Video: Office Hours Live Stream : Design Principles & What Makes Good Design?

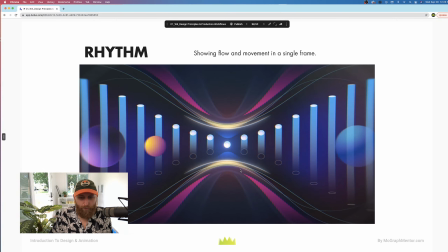24:45 And then obviously these flowing lines and elements here, right? So you can imagine when you're storyboarding this or you're designing this art, this is someone who, and credit to Ordinary Folk and their team, a great sense about rhythm and about flow in the art itself.
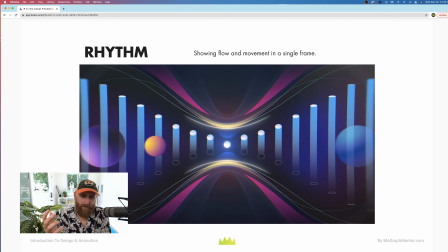25:04 And this does so much heavy lifting for you when you're the animator, right? Because you can imagine, all right, these lines are going to come in and these are going to shrink and change sizes. But the design itself, the artwork itself looks so flowing that even with simple animation,
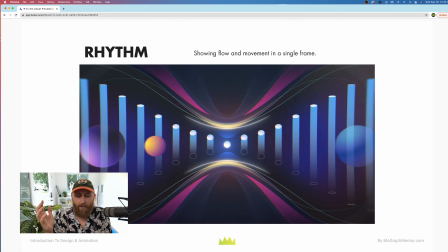25:19 you still get something that looks extremely dynamic, right? And just suggests all this kind of flow. And you have these kind of accelerated lines, right? It almost looks like, the shape of a sports car, where you get these really accelerated kind of flowing lines into the image as well, right?
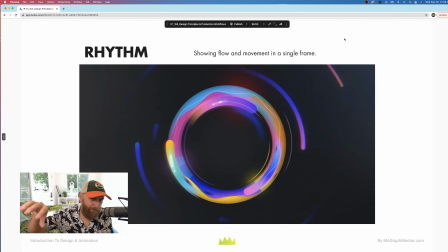25:37 And so again, that flow, right, where we're seeing, you can gauge the sense in large part here because they've got a nice little technique of, opacity 100 on this end and opacity 0 on this end. So we're fading down. This is really telling my brain which way the rotation is going.
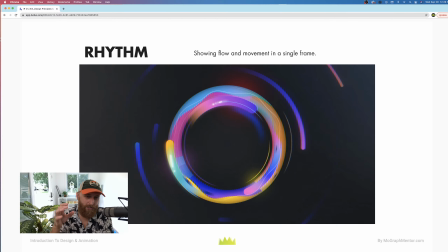25:57 Like I can just look at this image and feel the rotation because of what they've done in the design. And I think it is seeing these,
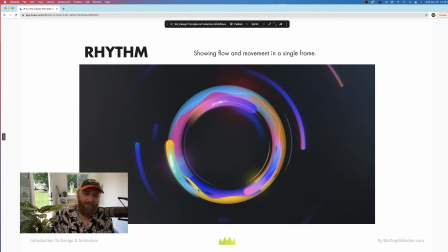26:05 it's almost like a motion blur is applied to this end, telling me which way that rotation is going.
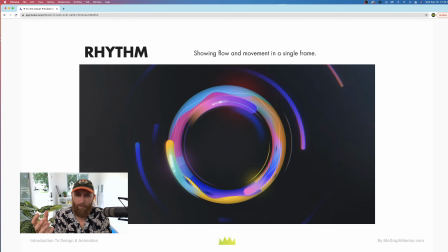26:11 So again, a nice looking image and design that has this kind of rhythmic flow to it, where then, the animator can come in and fully bring that to life. But the artwork already looks great. So one more comment here. You're right. After struggling the whole day, I've now simplified my designs a lot and only using 3 colors.
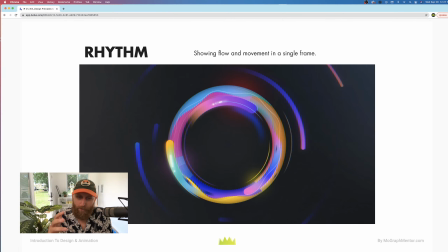26:30 Things are looking better. Yeah, the rule of keeping it simple is hard to beat, right?
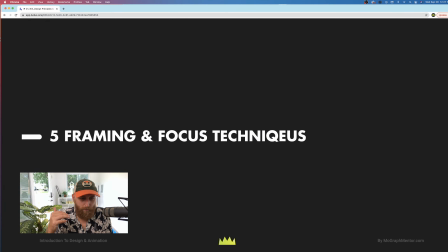26:35 Very often when we're struggling, it's because we're trying to do too much, which can absolutely happen, which I've been guilty of as well. So framing and focus. Let's talk just quickly about some compositional ideas, right?
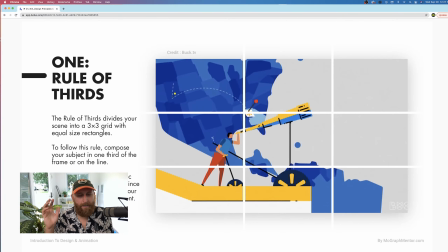26:49 Very classic rule of thirds. You can't quite escape this one, right? This really comes to us from photography and cinematography, that there's just kind of a good, 3-way division, top to bottom, on images.
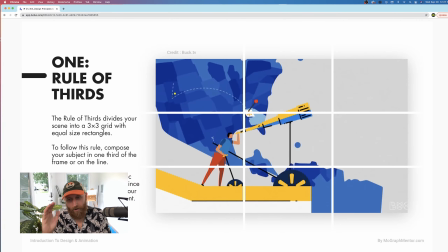27:06 So, composing things on one third, on another third, on a lower left third, a top right third, is just a nice, easy way to not just put things right in the center. I think oftentimes the easiest thing to do is just like, all right,
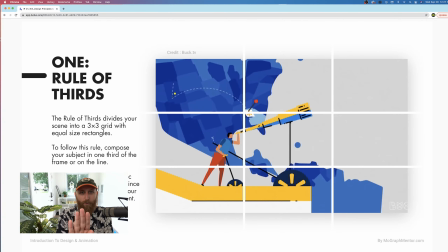27:21 I want the audience to be looking right here, so I'm just going to stick it right in the middle because that's where the eye is going to go. When you're trying to make even better looking stuff than that, especially when you have this issue of eye flow in motion design where you don't just want to keep putting everything right in the center,
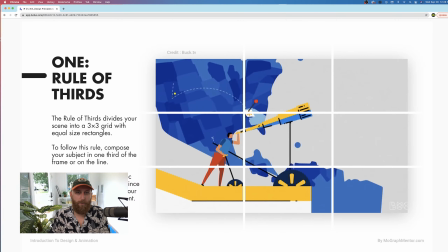27:37 this is where relying on those thirds to build those compositions is a helpful device.
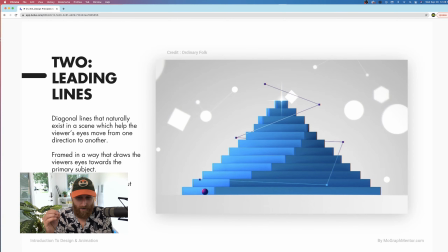27:44 So another big graphic design principle that you see leveraged a lot in motion design is the idea of leading lines, right? Lines that actually lead us through the image, right?
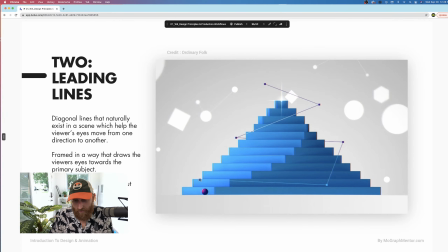27:57 And again, you're seeing, and credit to Ordinary Folk, yet again, just an incredible group of human beings and artists, right? Like this flow, like interesting eye flow, there's something very flowing and rhythmic about these lines.
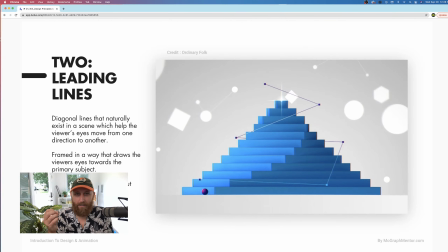28:11 But in graphic design, you have this idea of leading lines, that people's eyes will scan the lines. And so this is a great device to either point people directly at something that you want them to look at,
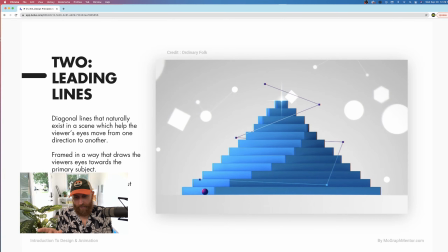28:28 or you want them to be like enjoying, this whole design here. So we have these really interesting leading lines kind of working our way through the image from top to bottom. That again matches the core composition, right? You would probably blow this composition up if you didn't match these lines in this same essentially
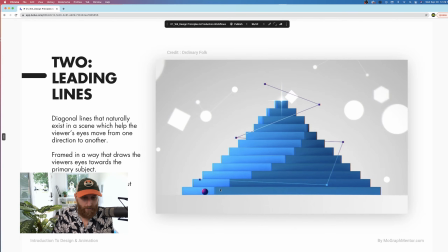28:47 triangular kind of composition with this awesome, straight across foundational base right here.
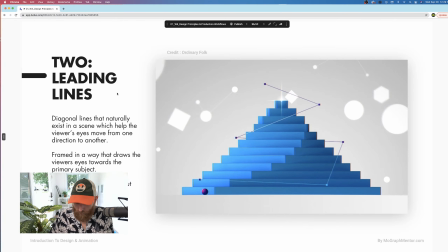28:54 So like a really solid composition, and then those leading lines in there are helpful.
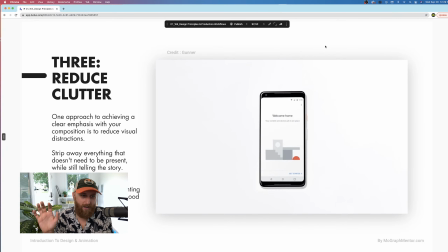29:00 Another great graphic design principle: reduce clutter. Just like very often we're probably trying to do too much or show too much. The world's great companies, Google and all the rest of them,
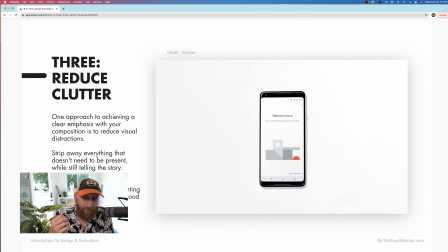29:15 when they keep coming out with these very simplistic, very minimal things, but it tells you, right, they've done their research. They understand what is easy, what's easy to use, what's easy to perceive, clear emphasis, a lot of these questions. So sometimes just minimalism and simplicity is really effective communication and design.
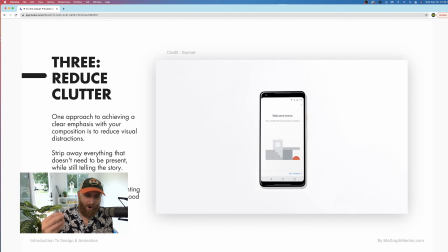29:35 Sometimes that can hurt as an artist because you want to show off your skills. You want to show off all the techniques and things you can do. But right, sometimes just a circle, sometimes just real simplicity is clear communication.
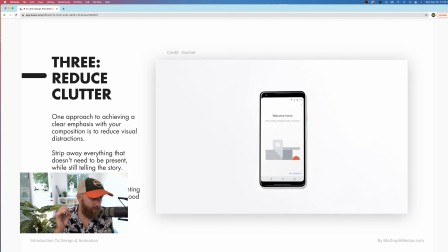29:52 So that's a big one there. So a couple of comments here. So yeah, Blaze, old school designers back in my school days kept repeating that you need to kiss. Keep it simple, stupid, easy to remember for absolute beginners. Keep it simple. Yeah.
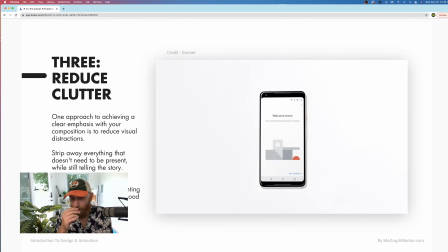30:06 I don't know how many times early when I was like getting into this whole industry, 13, 14 years ago, trying to learn about design, trying to learn about creating work, how much I was just making it way more complicated than it needs to be. Jacob, thank you for the question. Is there any book you would recommend with all these design principles? Any other resources?
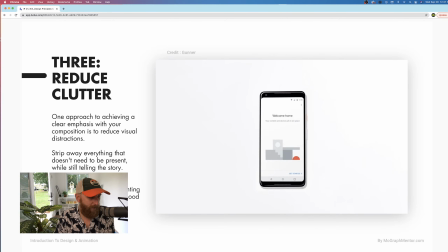30:25 I just need to always remind myself of these before jumping on a project. Absolutely, Jacob. So Universal Principles of Design, you can Google that one. It's hardcover, softcover. I think you can get. That's the one that I've leaned on for a number of years, Universal Principles of Design, which is geared towards graphic designers.
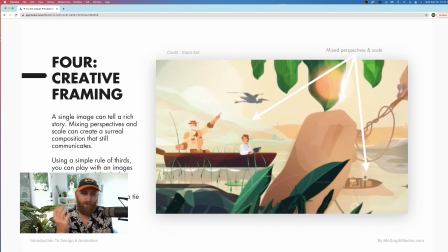30:44 But as motion designers, we have to basically like learn graphic design and learn animation. So just going into those fields and pulling out the best book, 12 Principles of Animation, Universal Principles of Design is going to get you a long way.
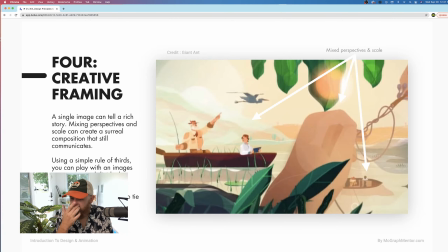30:58 So another device, and you see this a lot, and this is getting a little bit more advanced, but as your confidence grows, you can start to do work like this, is like more creative framing. And so if you can look closely, and I know this image is a little bit pixelated, but I've drawn these arrows over the top, right?
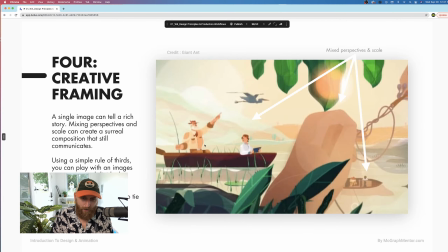31:17 Mixed perspective and scale. Look at the left side of the image. We have, a fisherman and another individual in a boat at this scale, and they're basically sitting on the horizon line because we're not like looking into the boat. So it's like fully flat across. We have this very flat perspective here.
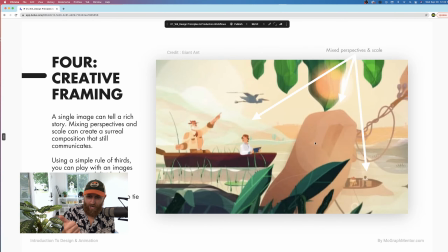31:35 Then we have basically like a giant thumb or a giant finger and some large leaves kind of wiping the frame. And then over here, as the camera is tracking the shot, we're getting a bird's eye view.
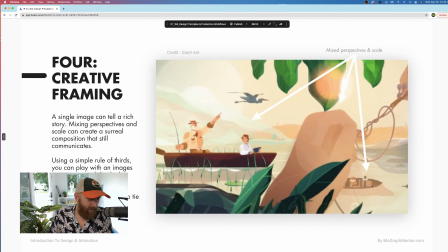31:48 We're actually looking down into the boat. And you're seeing this a lot these days, especially in motion design, because so much of our animation production, again, is about flow.
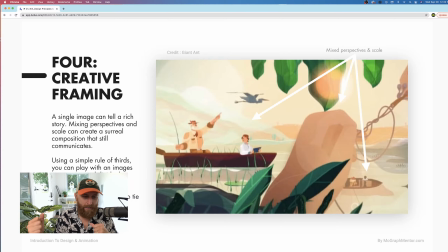32:00 Like, how do we kill the dead air? How do we keep this thing moving? How can we do a one shot for 2 straight minutes, right? So you're finding these ways, you're trying to find creative ways to flow from one shot to the next instead of just hard cutting like you would,
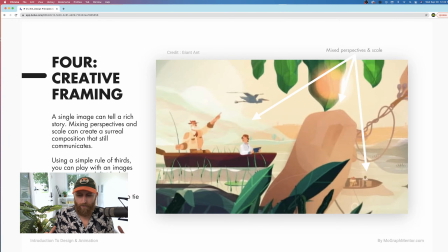32:16 in a cinematic production. So you're seeing this a lot, right? If you can find some transitional element, switching from a very flat horizon perspective on one side to a bird's eye view on another, that's really interesting. And I've seen this technique used a lot.
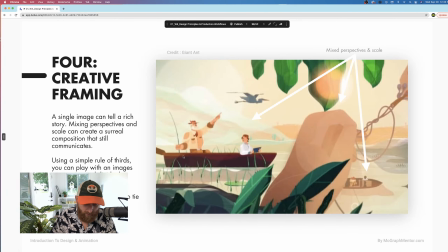32:33 And if it's done well, and of course this is paired with nice illustration, these are absolutely stunning illustrations here, which is necessary, right, to create a great look. But that kind of creative framing is just super, super interesting to me and really advanced.
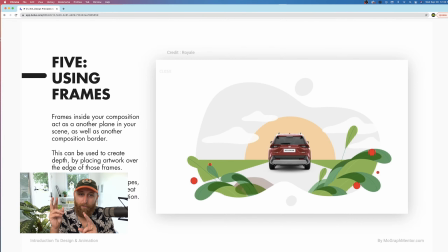32:51 So last one is just using frames, right? We're talking about framing our stuff, just using frames.